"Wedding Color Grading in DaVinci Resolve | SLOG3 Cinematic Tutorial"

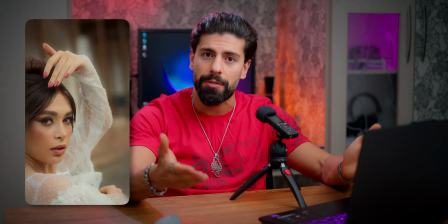0s
So as you guys requested, I am here with a new DaVinci Resolve color grading tutorial for the latest cinematic wedding video,
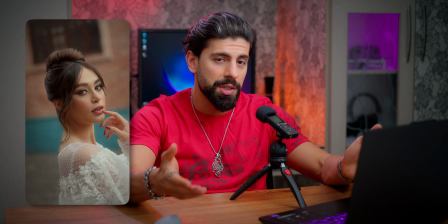7s
which I recently posted on my YouTube shorts.
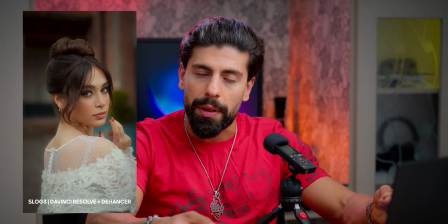10s
In order to achieve this cinematic warm look, I used the Dehancer plugin and it gave my video such an antique and classic vibe.
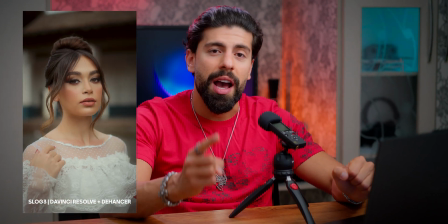18s
If you like to take your color grading to the next level, I truly recommend you to get this Dehancer Pro plugin, and you can use my coupon code MehranHD in order to get 10% out of your first purchase. So no more talking and let's dive into the DaVinci Resolve and see the process.
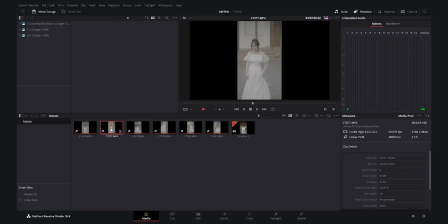36s
So as you see, I have imported the footages into the project. It was shot in 4K 60 frames per second with Sony A7 IV, but I have conformed the footages to 23 frames per second, which now is a slow motion. I want to create a timeline with one of them. I will call it tutorial.
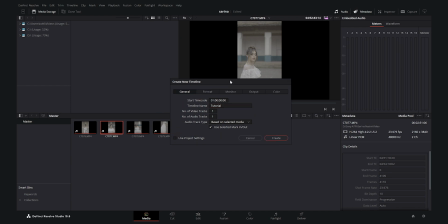56s
And I will turn off the use project settings. I will make sure the timeline frame rate is set to 23 frames per second, and the color space, I want to set the timeline color space to DaVinci wide gamut because I want to work in that color space,
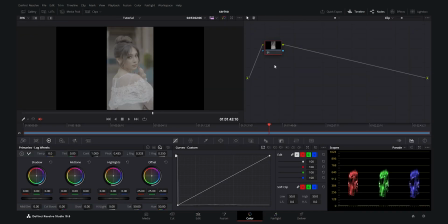73s
and I will create the timeline. And now let's go to the color tab. In the color tab, I want to create 7 nodes, so I will start creating them. And the first node is going to be CST. The one before the last one is going to be CST.
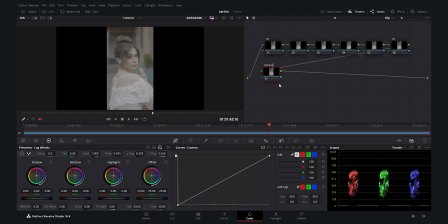88s
The last one is going to be my Dehancer plugin node, which I create the cinematic warm look. The second one is going to be lift, gamma, and gain. The third one is going to be hue versus sat. The fourth one is going to be sharpen. And the fifth one is going to be vignette.
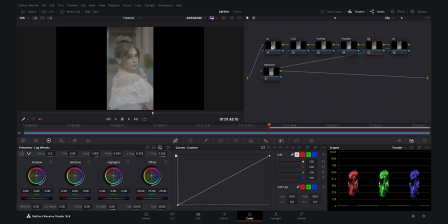107s
I will start by the first CST node. I want to find the color space transform and drag it, and for the one before the end one, CST, again the color space transform. And now for the first node, I am going to use the input color space.
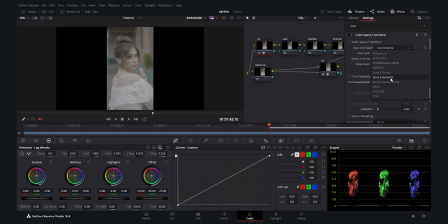123s
This was shot in SLOG3, so my color space is sgamma3. I select it, and the input gamma is SLOG3. And the output color space, as I said, I'm going to color grade this video in a DaVinci wide gamut zone.
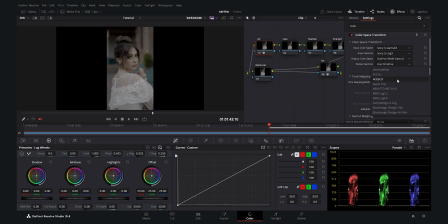138s
So I select the DaVinci wide gamut as I created my timeline with that setting, and the DaVinci intermediate as my output gamma. Now I go to my last CST node, which is before the Dehancer node.
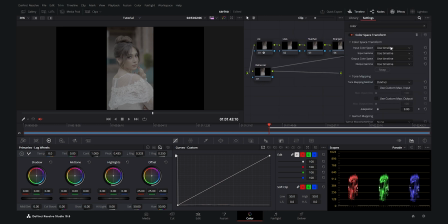152s
Make sure you create it right, and I go and here I selected input color space as DaVinci wide gamut because we have the wide gamut zone here in between. So I selected DaVinci wide gamut and the DaVinci intermediate as my input gamma.
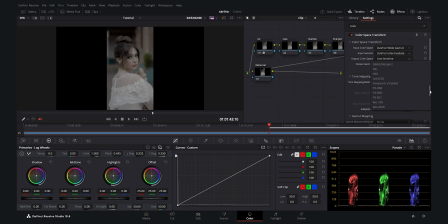169s
Now for the output color space, I'm going to select the Rec 709 because we export this for the social media and screens, which is the Rec 709 color space. And as you see, we have changed the color space. Now the only thing that remains is the output gamma. We select the Rec 709.
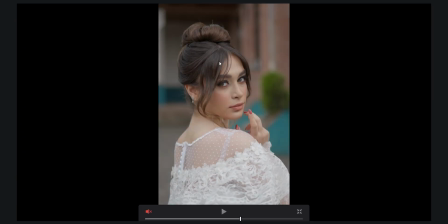188s
Now you see that we have a proper conversion here and we have a good base in order to start the color grading process.
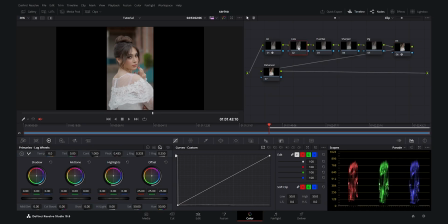195s
I will start with my lift and gamma and gain. I will go to the primary wheels and I want to start with the lift to give it some contrast in the shadows. I want to make the shadows a little bit contrasty, and then I want to increase the gamma a little bit to bring up the midtones.
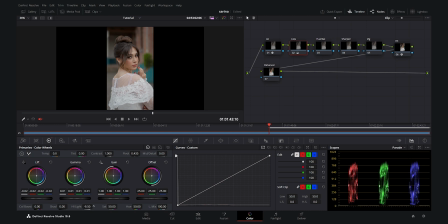212s
And here I can also decrease the highlights a little bit in order to bring back some of the details in the highlights in the dress. And other than that, here I can use the midtone and detail in order to make the skin of the model softer.
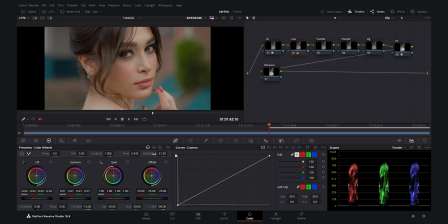227s
As you see here, it makes it much more dreamy in this way. So I want to decrease the details to around 35, I think it's good.
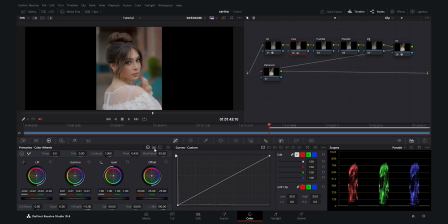235s
And here is enough for the primaries. And now I go to my log wheels.
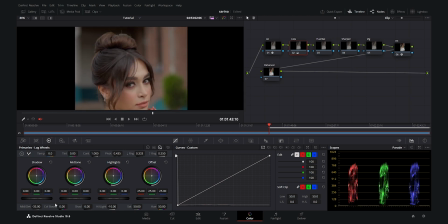240s
I want to give some contrast to the dark areas. As you see, the shadow in the log wheel works on the really low part of the histogram.
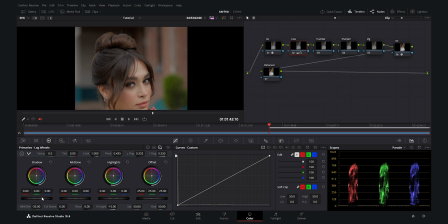249s
And as you see, if I decrease it, it just gives a good contrast to the black areas. And I always use these log wheels in order to give my blacks a punchy look. And as you see, I put it to around -4, and we have a good contrast there, as you see.
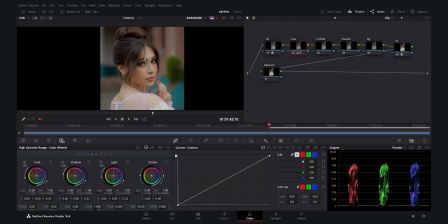265s
And I am really pleased with the contrast right now. Now I go to my HDR wheels and I want to here play with the saturation and the temperature. I want to give it some saturation, not so much because this color grading is much more based on the tones,
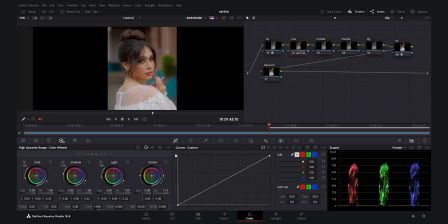282s
and I do not want so much color in order to keep that cinematic look. I want to focus more on the tones rather than the colors. So I give it around +15. saturation now. I think this picture is a little bit warm. I want to make it more neutral.
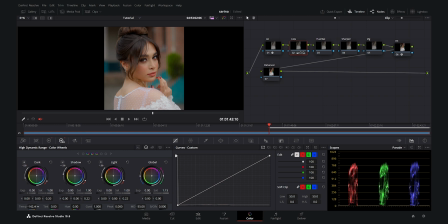300s
So I will decrease the temperature until I get a neutral gray inside my overall picture.
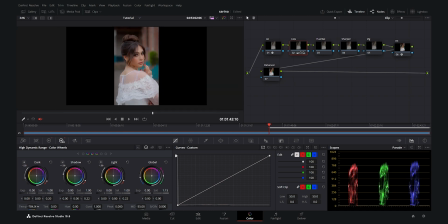308s
You can easily understand when you play with this temperature. As you see, it is really cool. And if I disable it, as you see, it's on the zero, it looks a little bit warm. You can just play and understand what is a middle point which you need to keep. I think it's around minus 400, which I think it's around the neutral.
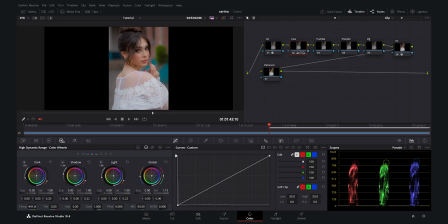326s
You can pay attention to the white, for example, or if you have anything gray in the picture, you can use that as a reference. And I think around minus 450 is a good point in order to keep the picture neutral.
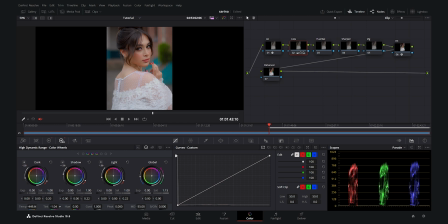340s
And I think the tint can also be decreased a little bit in order to remove the magenta from the picture.
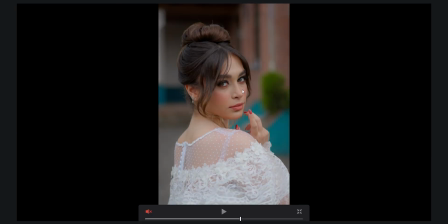347s
And I think we are in a good starting position in order to go for the color grading.
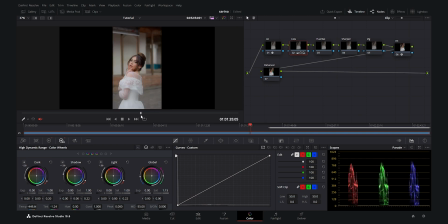354s
Now let's check the picture in different areas, as you see here. Now created the hue and sat node in order to decrease the saturation a little bit in these blues, because I think it's a little bit distracting. So I go to the hue and saturation, and here I go for the hue versus sat.
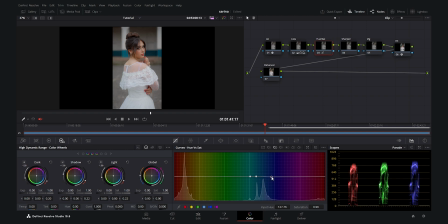371s
I select the blues and I just widen this range in order to make it soft. And then I will start to decrease the saturation here to around 60.
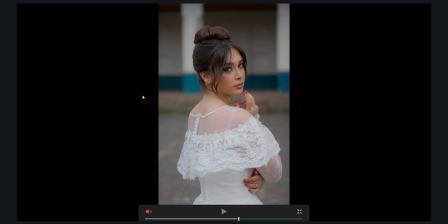381s
As you see, it doesn't make much difference, but again, it's a small step to bring the attention more towards the model.
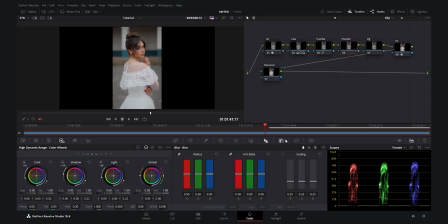389s
And for the next node, I go to the sharpen node. I go to the second tab, blur sharpen. I decrease it one step, which brings it to 47. And as you see, the eyes become much more sharper.
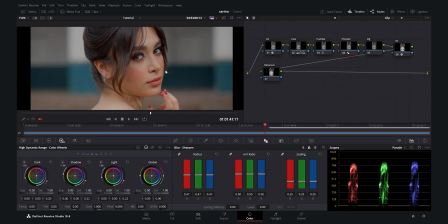401s
I don't know if you can see it on YouTube, but it's much sharper and definitely affects the quality of your video.
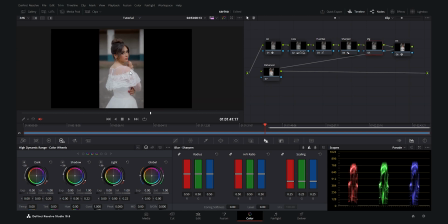407s
Now for the vignette node, I want to create a vignette effect. I always do this for all of my videos. I want to create this window here, and I will invert it, and I want to make it soft. You can enable this highlights to see where it affects.
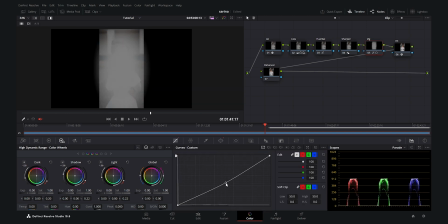422s
Now I go to my curves and the first tab, and I want to decrease the midtones, add a vignette effect.
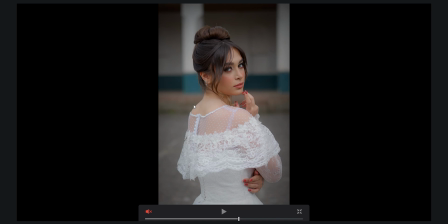429s
As you see, if I enable and disable all the nodes, we made a huge difference until now.
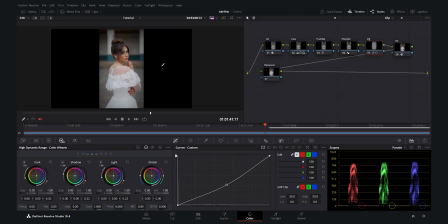434s
And vignette node by itself makes a big change in the mood of your video. Now we go for our last node, which is the most important part of this tutorial, the Dehancer plugin, which creates a cinematic and moody look for your video.
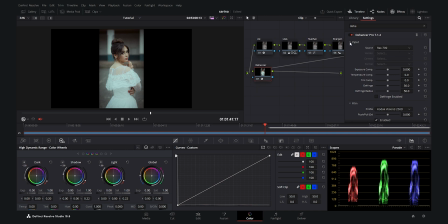450s
I will go to the settings. I want to change the first thing which I want to change is the film. I have decided to use the Kodak Gold 200. Has a very warm look. Let me find it, guys. It gives a really warm look to the video, and it's a good starting point, I think.
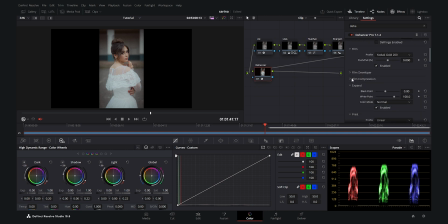467s
And then I will go proceed and go to the film developer, and I want to enable it. I want to give it some contrast. I will play with this. You can see the effect in real time, and I will put it around 15.
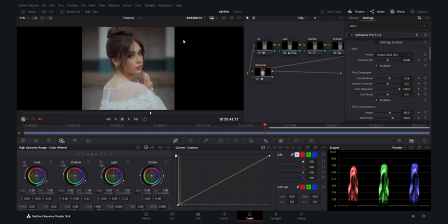481s
I think is good. We added a little bit of contrast. It is really subtle, but it makes a huge change in the end. Also, I want to give it a little bit of color boost, because this film made it a little bit neutral.